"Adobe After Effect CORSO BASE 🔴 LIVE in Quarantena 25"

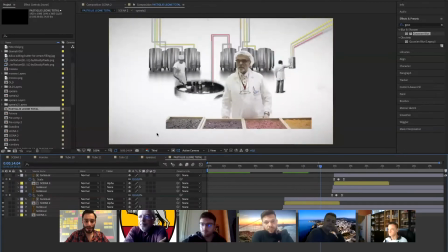E poi qua voglio fare le cassette complete in legno che scorrono. Quindi qua sarà tipo un carrossello che scorre, ok? Già ho fatto scorrere un po' di colori, poi qui nel primo piano scorrerà.
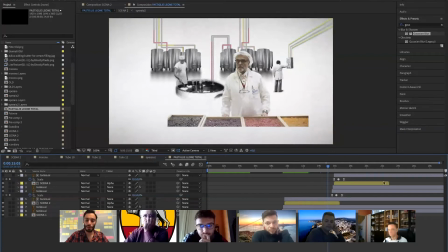Se riesco magari scorre tipo quelle cose del sushi, no? Con la curva. Vediamo. E se no le faccio scorrere qui davanti e non mi sto a rompere le scatole, perché a volte bisogna anche sapersi arrangiare. E, su questo signor Moreno,
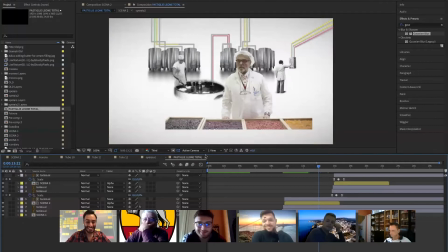lo chiamiamo signor Moreno perché se guarda le dirette non posso dire niente, sul signor Moreno,
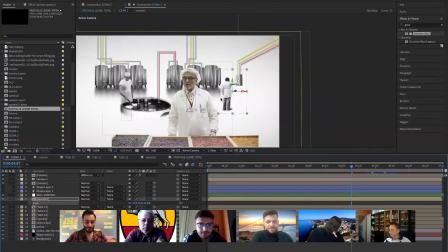nella scena 2, che è questa, è l'unica scena che ho convertito in 3D,
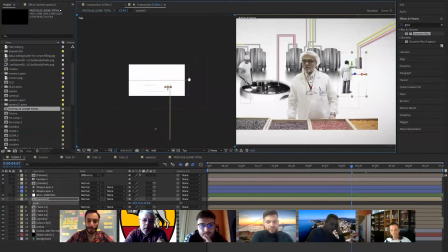e ho convertito in 3D perché ho messo una camera e perché volevo i tubi che andassero in profondità, ok?
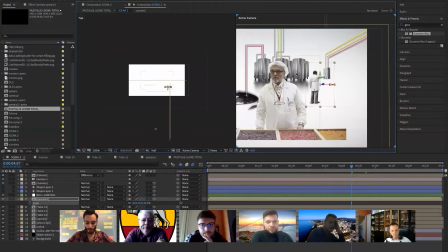Dopo parliamo dei tubi.
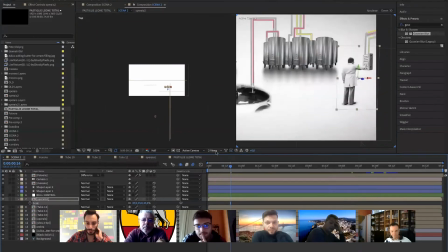Allora, Patrick, quando te fai all'indietro nella scena e c'è il barman qui nel centro,
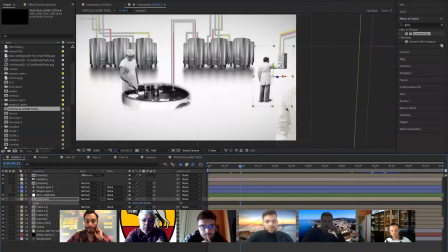è un po' la situazione che mi succede a me, nel senso che il signor Moreno,
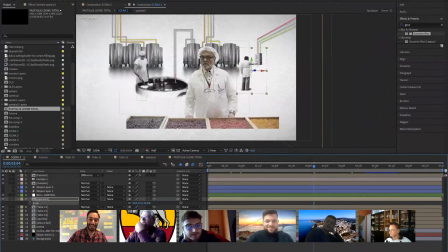bravissimo signor Moreno, è qui nel centro della scena, quindi la telecamera o fa lo slalom, nel senso che fa cose strane,
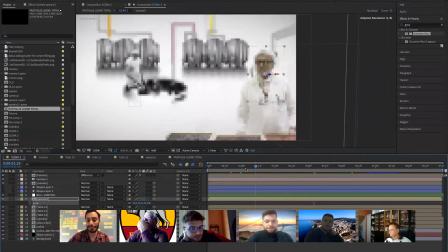oppure io quello che ho fatto è semplicemente, mentre la camera si muove all'indietro,
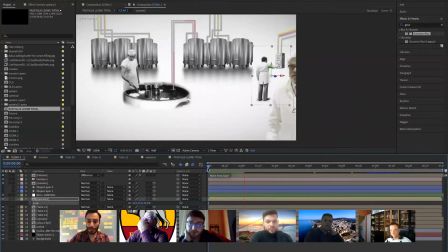l'ho fatto comparire, vedi?
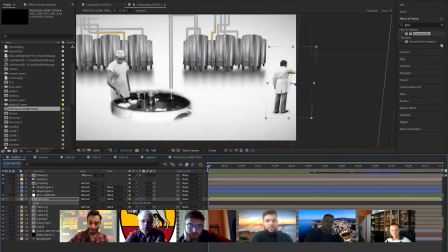Si sta muovendo in realtà, però il trucchetto è quello che si deve muovere
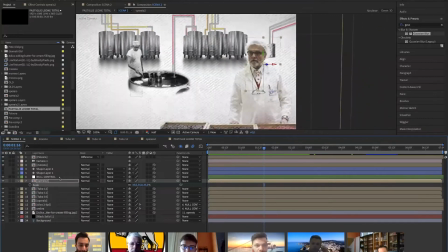mentre si muove la camera. E il movimento della camera deve corrispondere e finire,
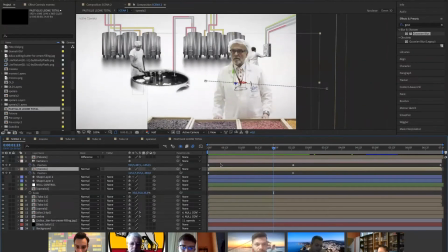poi va ammorbidito, va fatto easy, anzi, guarda, facciamolo subito, però
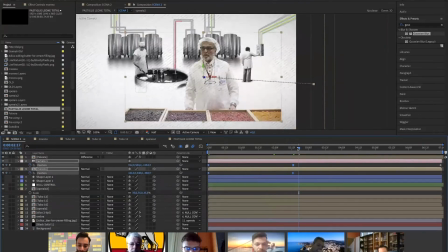devono coincidere entrambi. Perché? Perché se io li faccio coincidere, ora metto la qualità più bassa e metto in play,
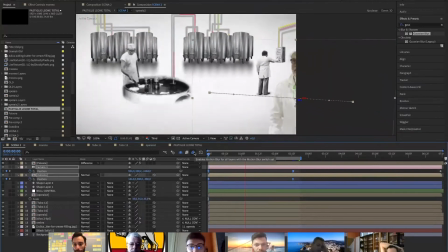se io li faccio coincidere, bene o male, si stanno muovendo due cose.
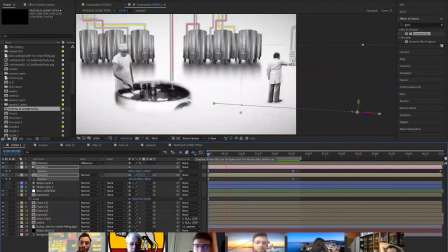C'è il parallasse, nel senso che comunque io ancora sto guardando i tubi, quel signore con la spatola qui dietro, il mio occhio è un po' impegnato, quindi boom, compare.
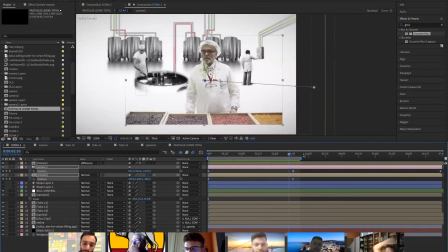Poi ora lui è fermo, il signor Moreno, ma consideriamo che davanti al signor Moreno compariranno delle cose che anche qui si muoveranno, e poi non ci sarà questa cosa brutta tagliata, ok? Questa è una composizione con il signor Moreno.
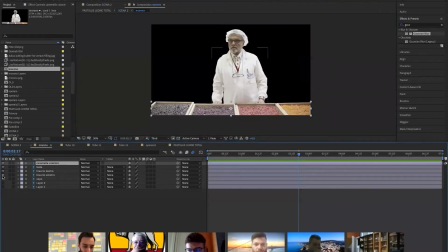Quindi la composizione che avrà i suoi movimenti, la sua vita. Muoverà la testa, muoverà gli occhi, muoverà molte più cose rispetto a chi sta nello sfondo, perché effettivamente il mio occhio cade qua, ok?
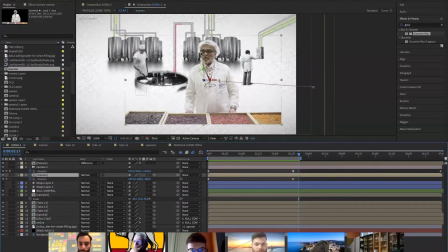Quindi molto probabilmente chiuderà, aprirà gli occhi, qualcosa li farò fare, insomma. Devo trovare delle foto simpatiche. Ora qui è molto bella per il corpo, a livello di grandezza dell'immagine, però non mi piace
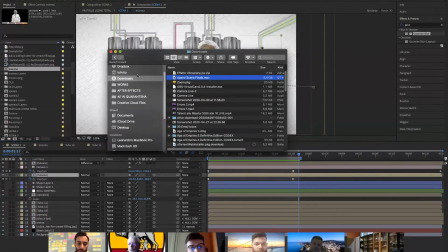l'espressione, ha un'espressione un po' che sta controllando, non so che sta facendo, pastiglie leone, foto, ne avevo altre,
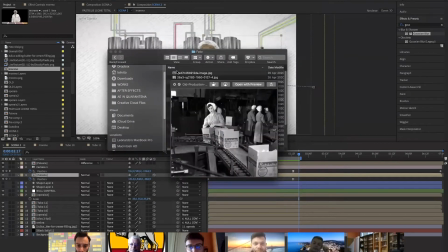vediamo insieme, voi state vedendo sempre il mio sì. Schermo, sì, cioè volevo fare delle curve tipo così.
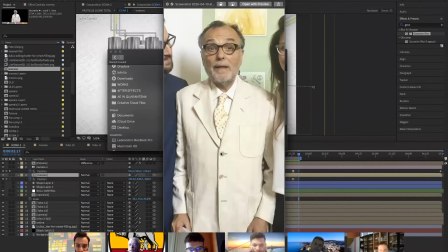ma di lui, ecco, già boh, questo almeno ha un'altra espressione, è più, quantomeno è simpatica o ti incuriosisce del perché sta guardando così. Potrebbe chiudere gli occhi, aprirli, muovere le mani, vediamo.